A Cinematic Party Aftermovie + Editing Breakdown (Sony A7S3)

Hey, what's up? This is going to be a little editing commentary slash breakdown.
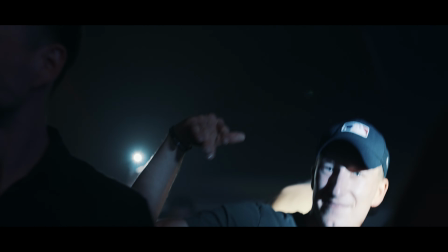98s
I'm going to talk about some effects I use, some camera techniques, some editing techniques. So hopefully this is somehow helpful for you.
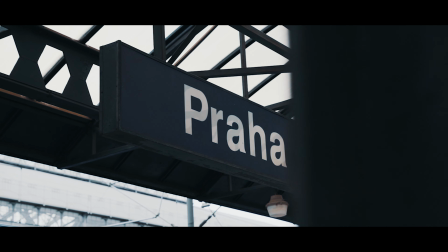104s
Let's start. So the first seconds of my videos are usually very fast, so it's hopefully more hooking.
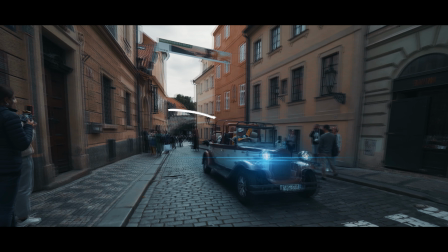113s
I use some anamorphic lens flares for the cars.
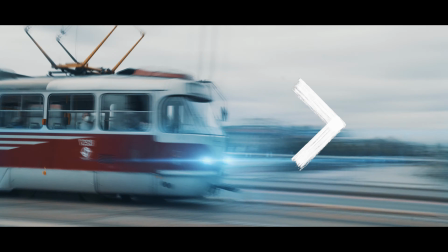115s
I really took care about the direction of movement of the subjects in the frame and that the camera movements match as well.
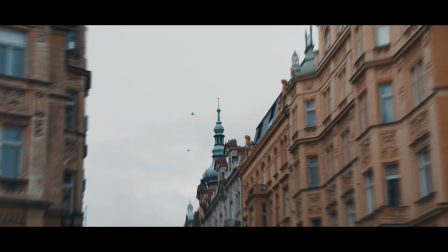124s
Here I use some zoom transitions, but I always try to use them rarely.
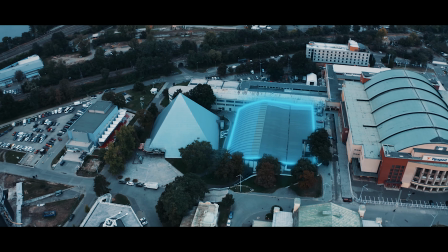129s
Yep, the credits the most important thing. Here I used the Saber plugin by Video Copilot for that beanie bouncy animation.
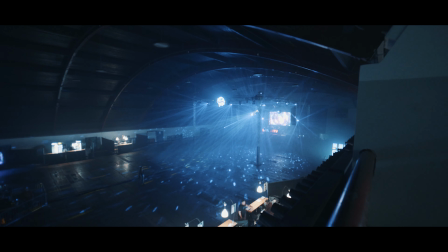137s
Now we are inside the club. I always try to show the venue as big as possible with a wide angle lens.
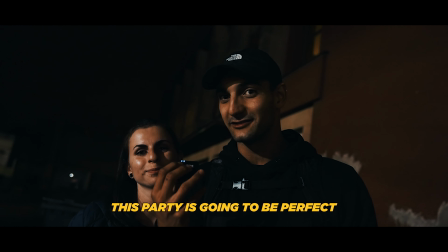144s
And we move ahead with the story. Now we are introducing the crowd outside.
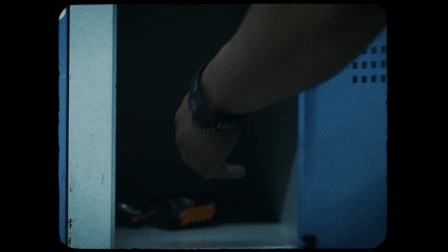149s
In this sequence we see how the people are putting the stuff in the lockers and I made like a creative decision to
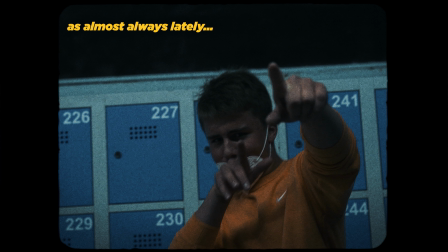155s
put a film grain overlay on top because the music in the background was going a little bit like retro like.
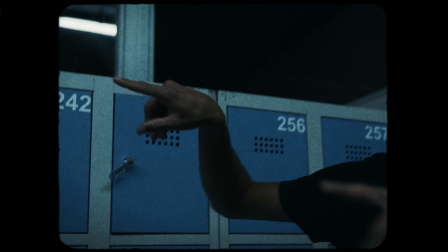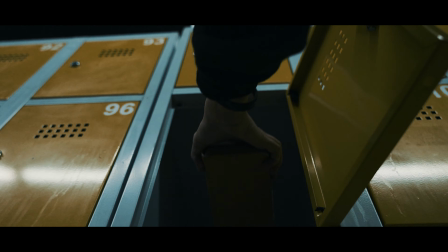167s
Now we have clear music again, and we get rid of the overlays. Yep, some really crazy people here.
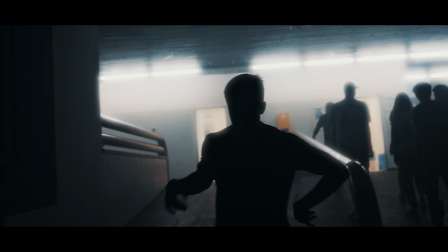173s
Some really crazy. And here, I really like the lighting on this shot.
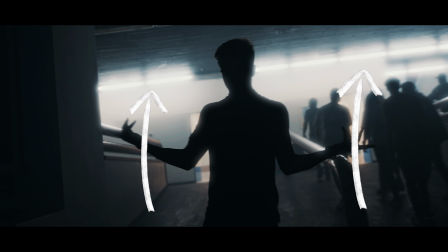178s
Backlighting, you can only see the silhouette.
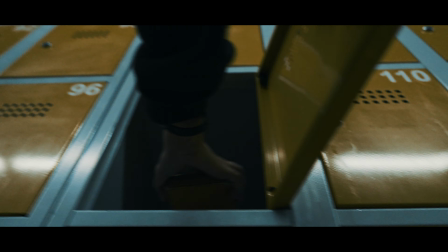180s
If you cut fast editing scenes, it's very important that the shots are not too complex, especially if you use a lot of shots in a short period of time.
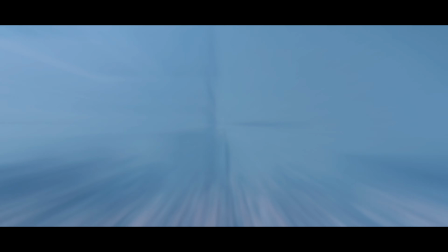188s
If you always have lots of information going on,
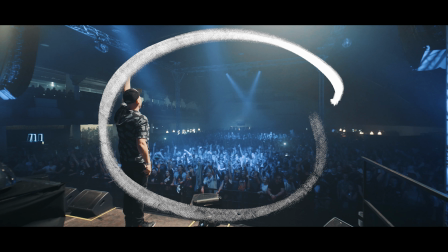191s
so for example, if you cut a lot of white shots right next to each other, it might be too hard to process for the brain and it feels a little bit like
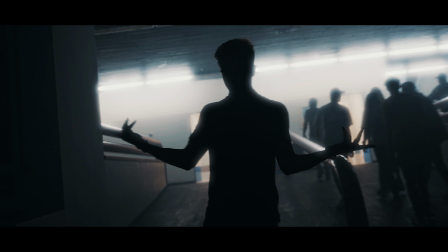199s
i used like a like a like a effect in my grading program for the mist so that the lights look a little bit blurry i always try to take care that i have at least one light in every shot so the dynamic of the image is more balanced the background you can see
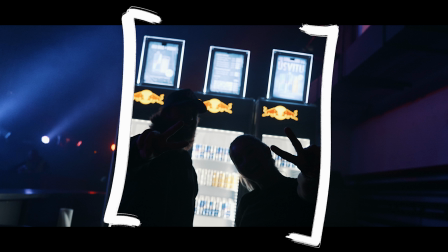215s
the lights in the background and also this nice framing around the both people behind the bar party people going on and
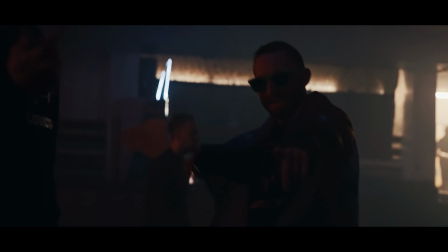222s
yes here we have like lots of quick cuts right next to each other i always try to put the main subject in the center of the frame so it's easier for the brain to follow some reverse speed ramping i have a tutorial about that just check out here yep the party goes crazy that was like
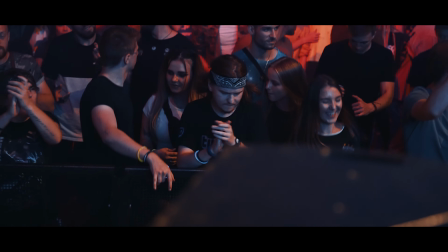237s
pretty sick i really like these first shots lots of energy going on there i can really recommend to check out the full video which is down in the description
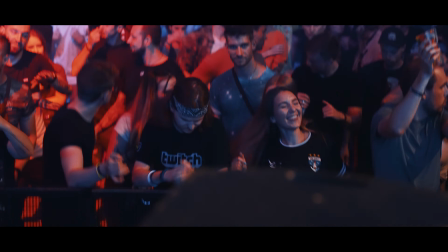245s
and also liquidity events they're making some very sick parties here i use some camera shakes i really try to match the camera movement with the people's movement to build like a constant flow and here i use the saber plugin again to underline the bounce and the song like he's like doing like that
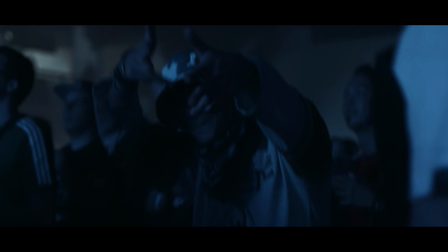262s
that was like fitting visually to the music here we have another text effect made an after effect i have a tutorial about that as well just click here and by the way if you have any questions you can always text me on instagram i'm gonna respond there as well as in the comments of course so and i'm gonna and i'm gonna respond to that because i'm gonna respond to every comment that's always very important on this channel guys if you're a member of this channel you will get supported by me so just drop me a comment now down below peace